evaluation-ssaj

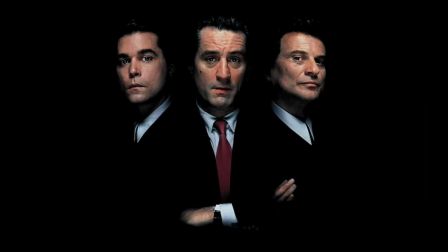Our research, we knew that crime films involve conventional representations of characters such as quintessential representations of the criminal who is the main character and the victim being oppressed by the criminal.
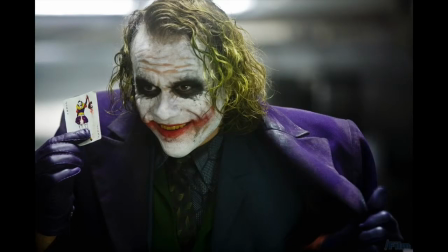Our media product adapts various media forms and conventions used in a real media product, like the use of violence, dark colors, discreet and steady camera work, and low-key lighting.
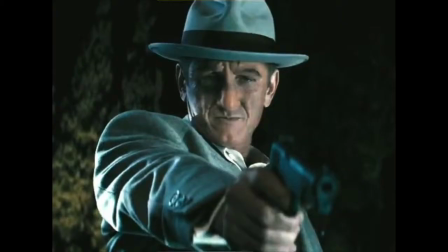In that matter, these reinforcements are stereotypicals of the genre of the film. All this is referred to the mise-en-scène of the film that we produced. We researched and analysed various films like The Usual Suspects, The Purge, Memento and Taken.
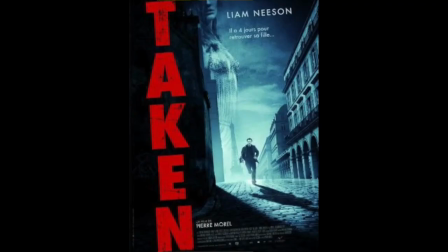The following films were chosen due to the criminal-centric narratives and how the story is based around the criminal's failure or success.
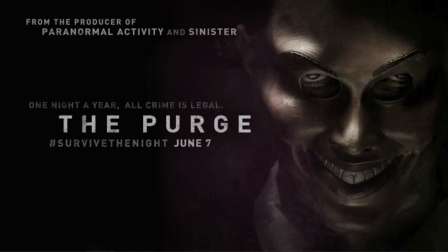The criminals in these films are powerful and carry a menacing structure,
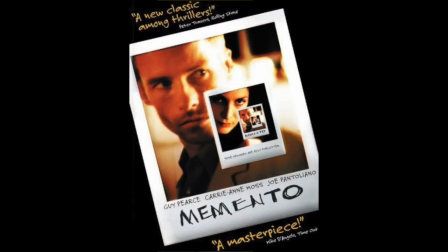so we wanted to use this idea of an intimidating criminal and adapt it into our film.
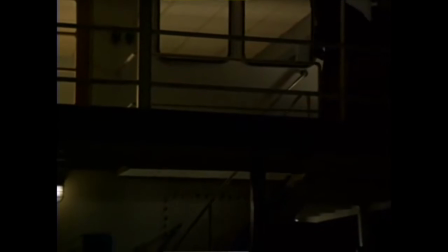Camera work and editing. The way in which we did this was quite similar to the opening of The Usual Suspects,
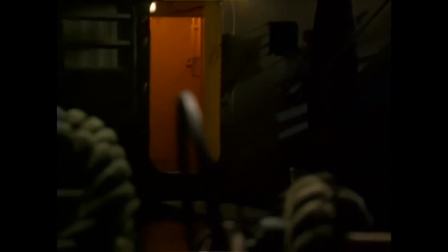where the criminal works up to a man and shoots him, and throughout the scene we didn't see the criminal's face.
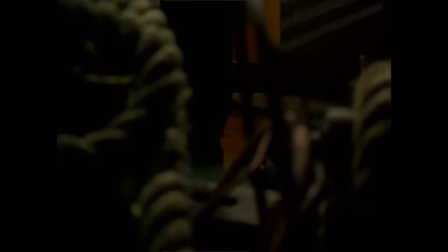Similarly, our media film shows the criminal walking up to the police officer. The camera slowly pans around him without revealing his face, and the scene ends up with a gunshot.
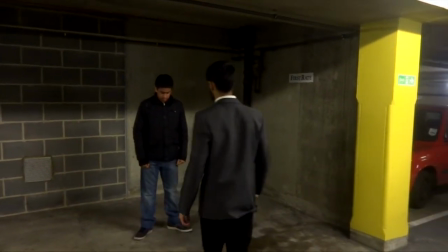The purpose of using this form was to despite a similar impact that The Usual Suspects create on its audience by
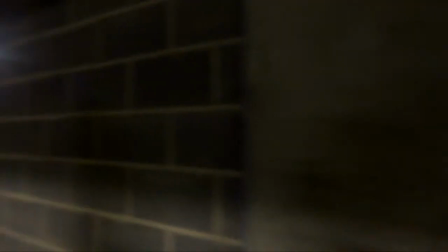raising questions and leaving them under the mystery of whether the man actually got a shot or as to why we didn't see the criminal's face.
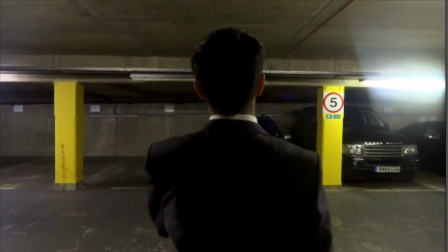In relation to The Usual Suspects, we wanted the mystery of the criminal to exist from the start to allow the story, characters and world they inhabit to be firmly established before this intriguing figure was introduced, which only elevates the tension and suspense further.
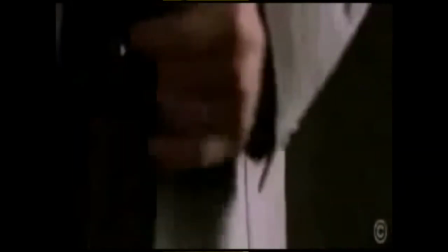Another camera work form that was closely embraced was from Memento, which were the cut-in shots used in the opening.
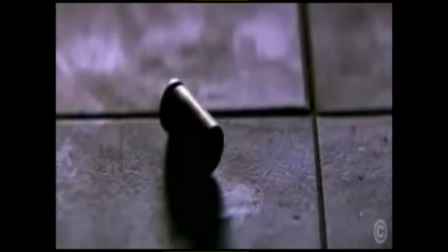Cut-in shots are used to show the primary subject of the action and lure the audience in as closely as possible during the action.
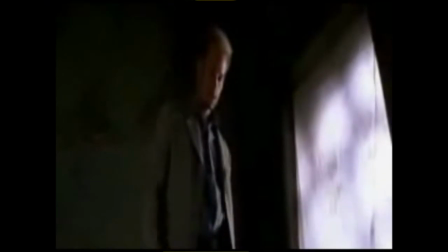In Memento, cut-in shots are used to shed light on the action that was taking place.
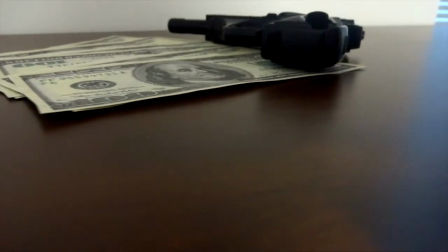Comparably, our film uses cut-in shots in the beginning during the credits to give the audience an idea of what has or is about to happen.
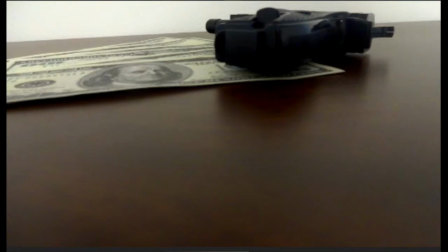When the maneuvering of the camera having the credit rolls over in the cut-in shots, we wanted the audience to be part of the action and view the shots from their own perspective. From research on previous films, I noticed that there was editing was usually fast,
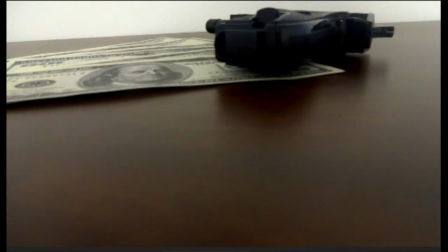with the occasional lingering shots of the main characters like The Usual Suspects and Memento and Taken.
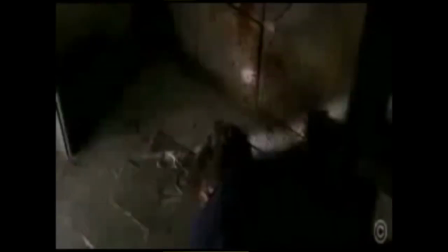However, we use various transitions for the cut-in shots to sustain the effect of camera movement,
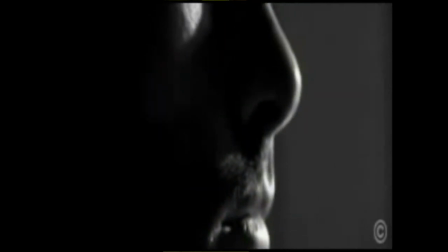but at the same time develop the main character's image for the audience to recognize.
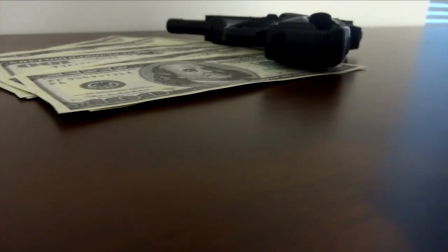Our first transition is to use in the beginning, where the shot cuts from the pan shot of the gun to the main character buttoning his cuff.
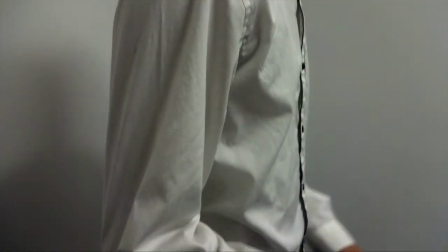Here we wanted to link our opening with the conventional crime film where the criminal's past or his motives are sometimes revealed.
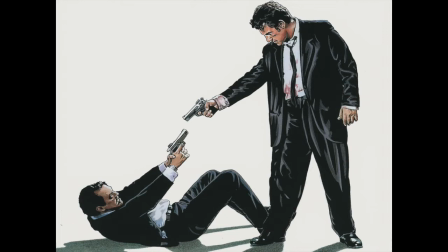Costume and props. One crucial way in which we developed forms of conventions of real media products was the costume used in the crime films.
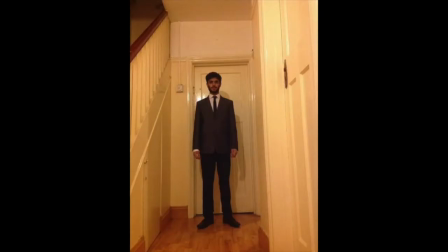The colours and dark and edgy to create an intimidating atmosphere for the audience and the secondary characters. In this aspect, we didn't want to challenge any form, as we followed the
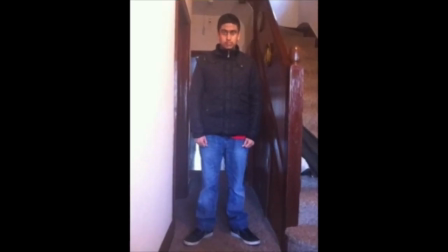homogeneous convention of using the colour black, or in that matter dark colours, to sync with the elements of crime films. In the opening for The Usual Suspects, the two characters are seen wearing black, but the effect emerges in two varied ways. Where the man is sitting down can be seen in black, but he does bring form of darkness to his characters, but we know that he is of lower status as he is about to be shot,
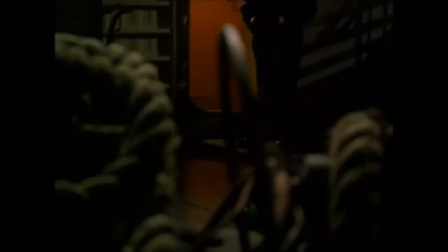and the man who is standing, also wearing black, has more power, generating an intimidating and shouty aura.
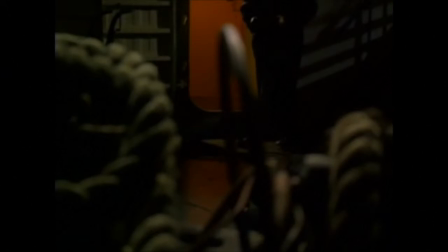Likewise, our film shows two characters face to face, both wearing dark colours, but the
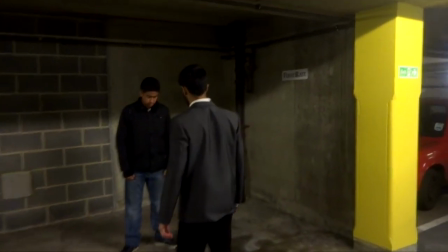audience can clearly see who has more power, as the camera is positioned in such a way where the authority of the criminal is evident.
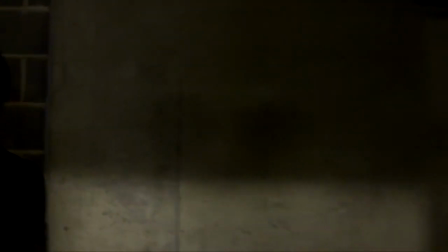The dark colours in our film are used to fabricate the situation that the characters are in.
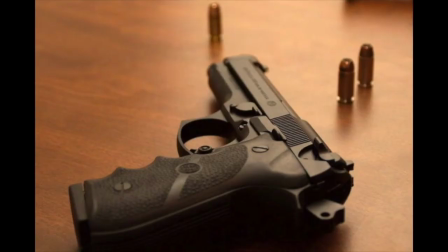Keeping in mind the primary props that are used in conventional crime films, we use similar props, the main one being the gun. Crime films are based on criminals, so the props must link to their lifestyle.
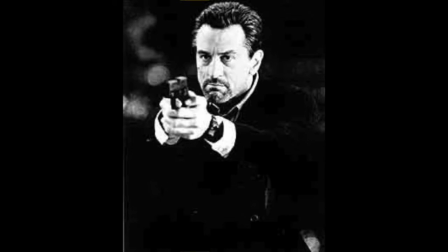Heavy weaponry and violent antiques are used by criminals to achieve their motives and ensure that everything is under their control.
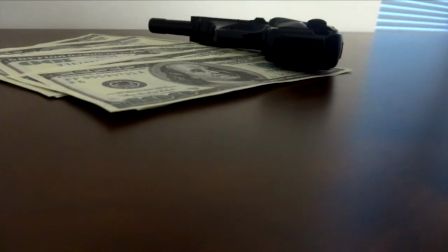So we also decided to use a gun to signify the criminal's control and power who has over people.
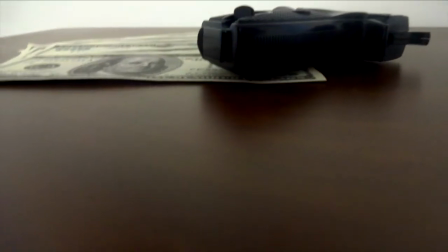This is why we also wanted to end the scene at the gunshot, leaving the audience under the impression that the character is dangerous.
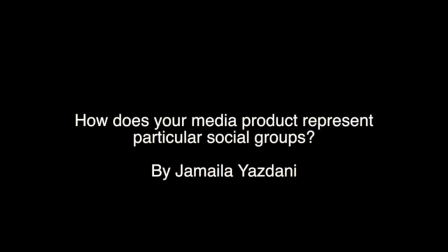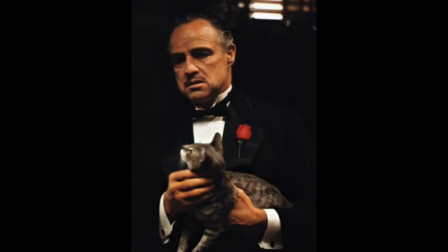characters of films are often represented in an either stereotypical, socially desirable, or typical manner.
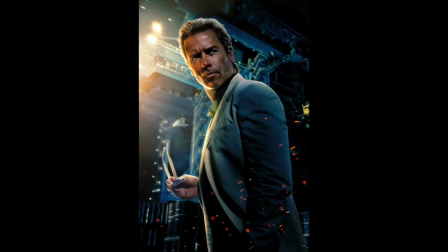Our film opening consists of 4 primary characters that are stereotypical and unconventional to the genre.
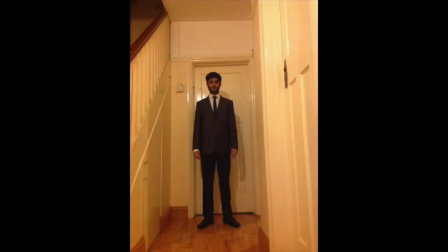The main character who plays the criminal in our film is considered to be the most conventional character, as he is your typical villain in your story, who will get rid of anything and anyone who threatens his manor. Much like crime films, the criminals or central characters, as to say, have a certain style of dressing,
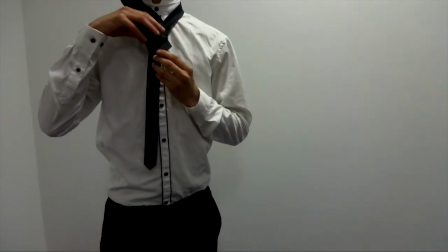and this gives them that power and status that reflects through the screen for the audience to discern.
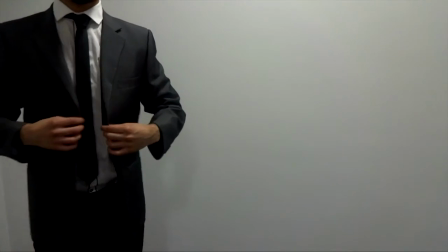The criminal in our film dresses in a very stylistic manner in a suit consisting of dark and somber colours.
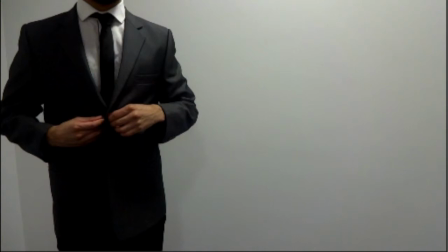This gives off a mysterious vibe, and his rugged exterior of an unshaven looks reflects to his stoic attitude.
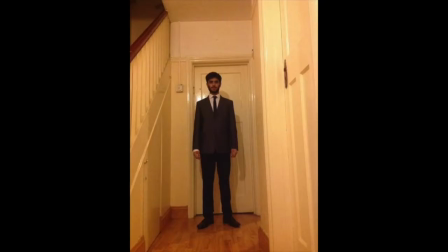As he was a male character, he wanted him to be dominating and display a daunting image that male leads usually have in crime thriller films. In this sense, our main character represents the dominating male that likes to show his power,
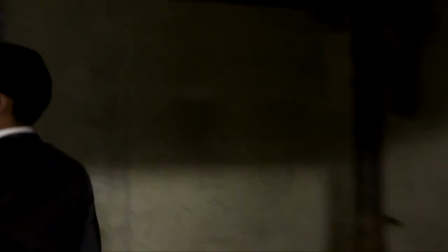and especially males in crime films who have an overpowering attitude towards the characters around them, which reflects to the audience as well.
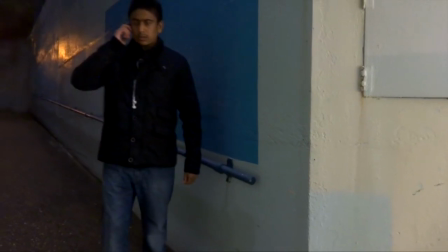The other male character in our film is of the victim, who plays an undercover policeman who is working with the criminal in order to arrest him.
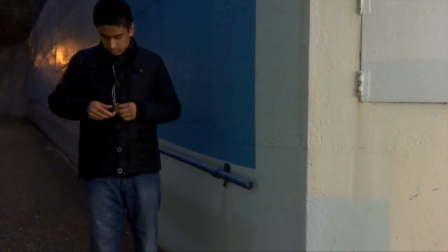In the first half of the film, this character has an arguably powerful status where he can be seen ordering someone over the phone.
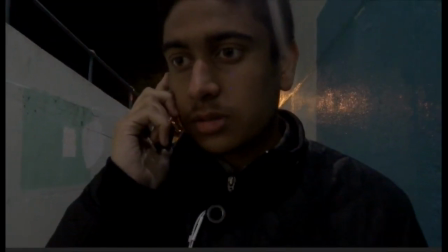His voice is loud and heavy, which allows him to represent strong and powerful males, and especially because he is a police officer, he has to evoke an intimidating personality.
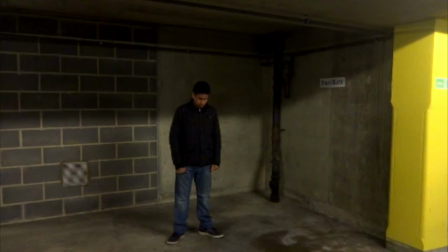However, in the second half of the film, the second lead character status is diminished due to the criminal's presence. In crime films, when the criminal and victim, or rather when 2 males come face to face,
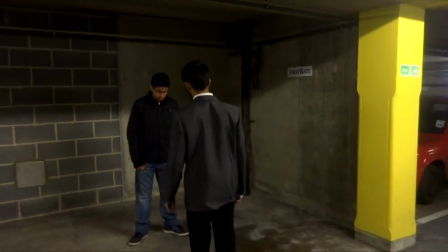one appears to have more power than the other, and the tension between the 2 characters is evident.
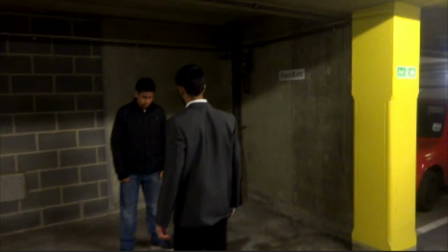Similarly, in our film, the criminal male character is shown to have more power and status than the victim. This is because the friction between 2 male leads helps to bring forth the dominating aspect that males would draw.
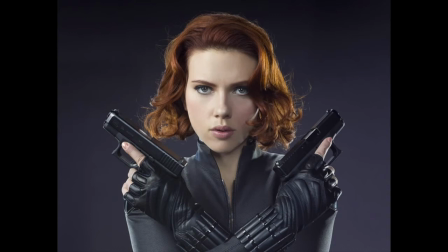In contrast to the stereotypical portrayal of males in our film, we executed females in a more typical manner, where in most films females are shown to be weak and vulnerable and depending heavily on the male to protect them.
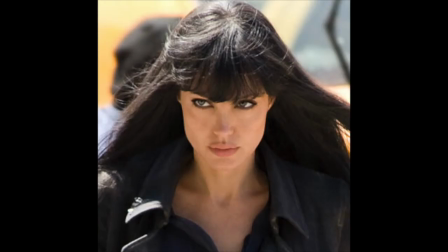With the more unconventional representations of females nowadays, we wanted our film to reflect a similar attitude, with females being more powerful than the male and their capability to protect themselves. In our film, the 2 females work for the criminal but are their own self.
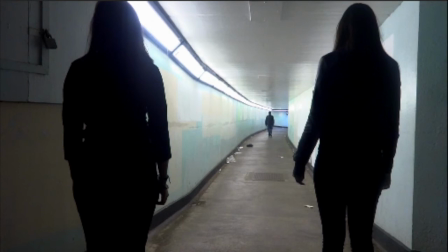They have their sets of motives and goals that will help drive the narrative forward and perhaps prove them to be more dominating than the male. We see the dark and dominating personalities of the females, with the 2 shot of the characters from the back where we don't see their faces.
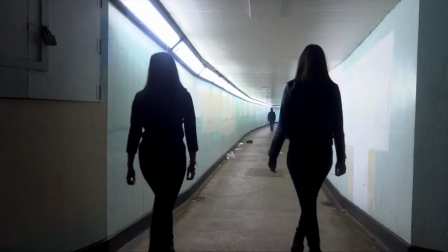This gives them a tough, cynical look, where the black colour enhances the look further.
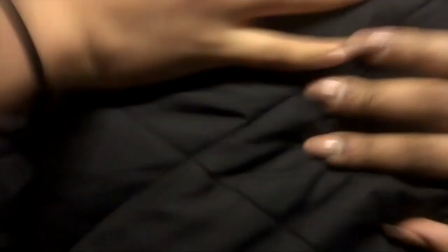Another example is when the 2 female characters push the victim against a wall and shout and threaten him to ensure that he is aware of their position.